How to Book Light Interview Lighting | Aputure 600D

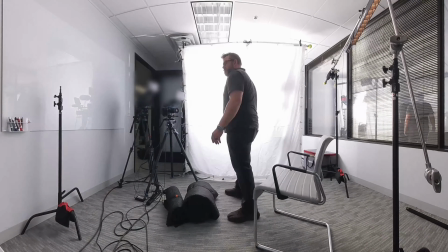3:00 You have to fight reflections and we wanted to possibly use the
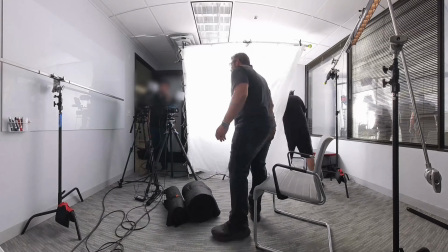3:04 blinds if there was too much light because another thing you will be fighting is the
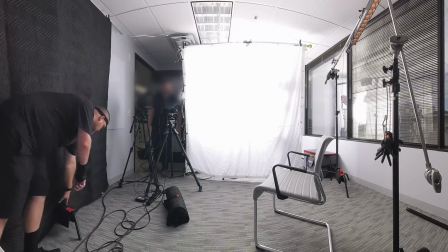3:09 outside light overall so if it's too bright outside you're going
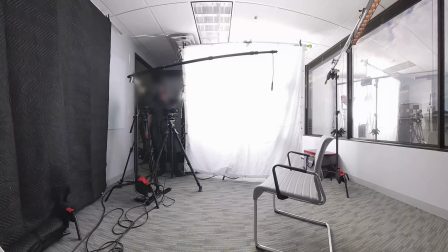3:14 to have problems if you don't have enough output and then also you increase the output
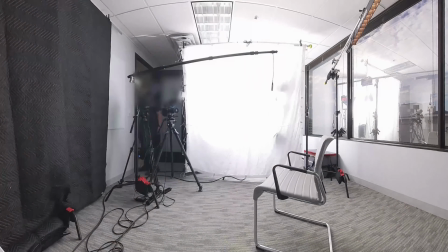3:19 you do run the risk of making really bad reflections in the glass so those were some of the factors that we had to deal with and we were
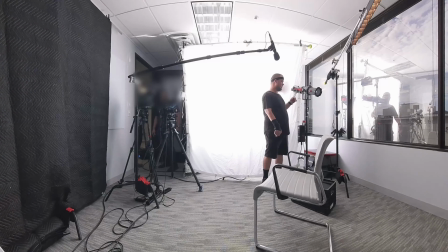3:27 trying to just build up the scene so on the left hand side you actually see a big furniture blanket and that was actually used to
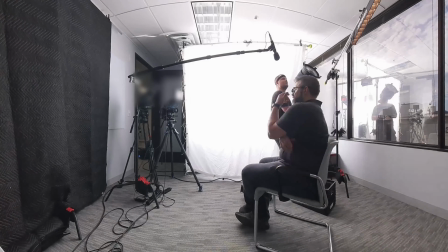3:35 help cut some of the reflections also cut some of the noise because there were people in the
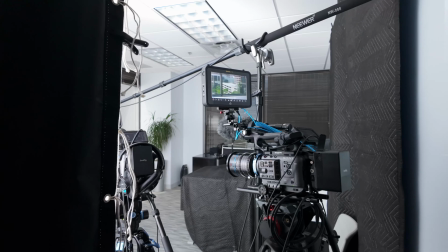3:40 room immediately next to us this is the view from behind the cameras we're
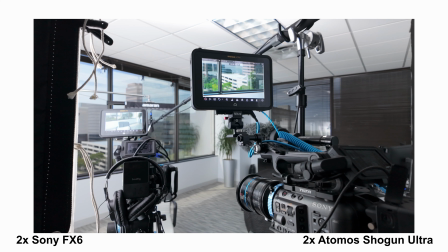3:46 running two fx6s we have the shogun ultra monitors
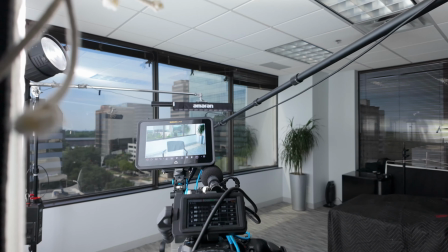3:51 for each of them we did have to wrap the book light quite a
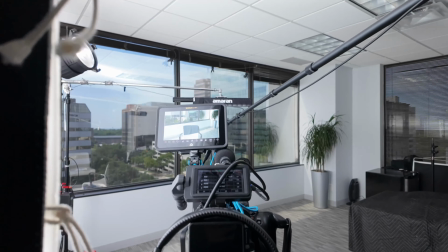3:56 bit because we are looking straight into the center camera and that's why it is so
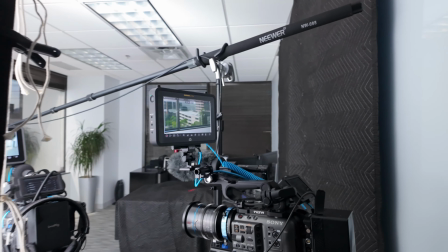4:03 close over here we did put up a neg sound blanket and
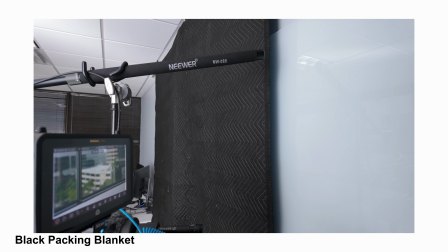4:11 reflection reducer right there because that would show up in the window reflections over
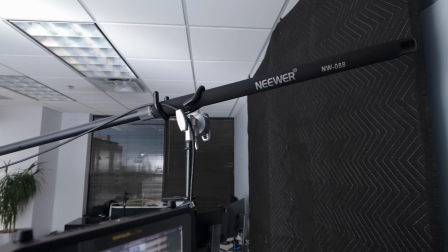4:19 there so black usually hides the reflections and then white shows up in
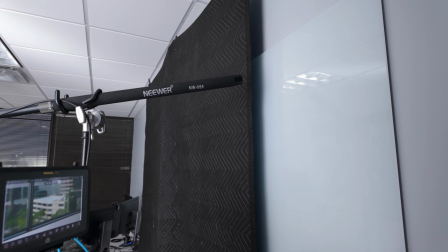4:27 the reflections.
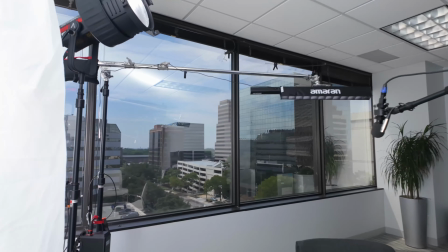4:30 So we're going to move on over here and show you the view from the other side.
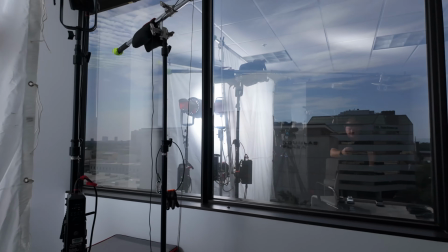4:34 If you see here, you can actually see my reflections.
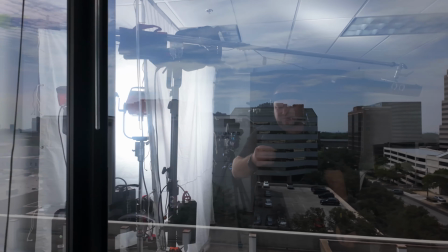4:37 When I get closer, you see my arm and things like that, but the black disappears better.
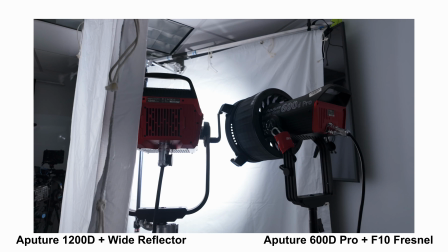4:44 We're running a 600D Pro for the book light and we have a 1200d on standby to give us more output so
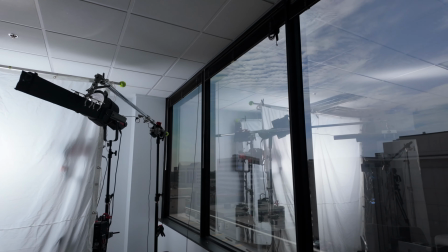5:00 if it got really bright outside we could shut off that or turn on
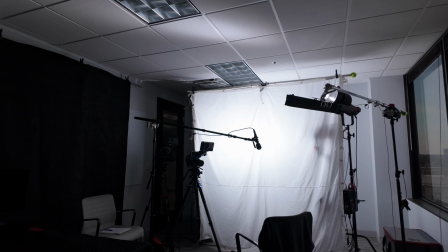5:09 1200d to give us some more light so let me open the situs link app and show you the
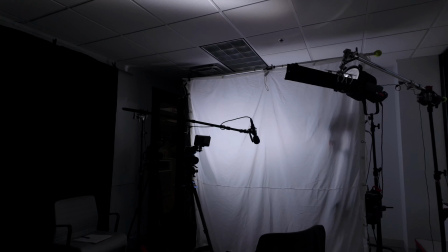5:17 differences between the two so here's the 1200 off so it's not as bright if
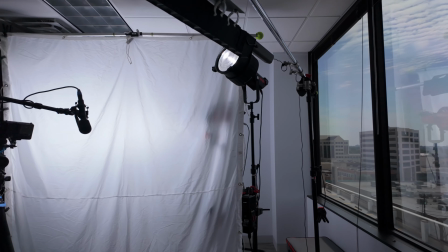5:23 we needed it we have it but we don't need it so this is just the 600 at 90 and
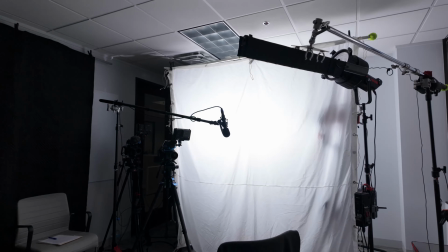5:29 here's with the 1200 on huge difference
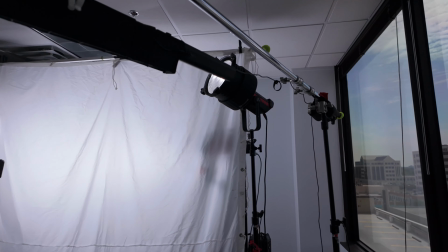5:34 what we have is a 300d here
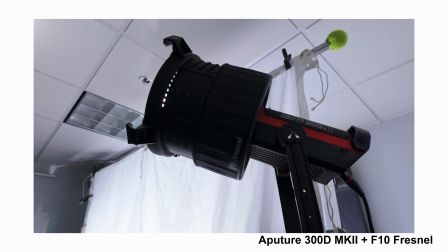5:42 with the f10 for now it is shooting over into the ceiling here
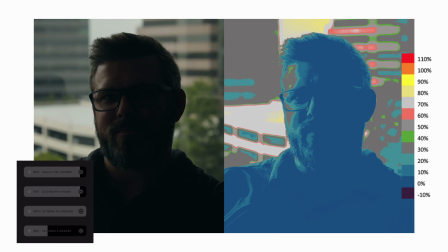5:49 to give us a little bit of fill on the subjects and then we have like i said a 1200d and a 600d for the book
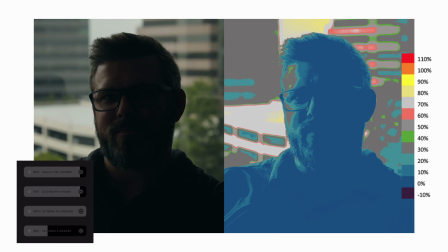6:04 light i am running one stand for the book light setup we have a four eight by eight ultra bounce and then an eight by eight silent so silent half grid and then we are running the Amaran
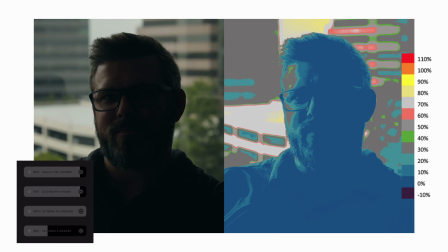6:23 T2C for a tube light it is boomed over with the Avenger D600 boom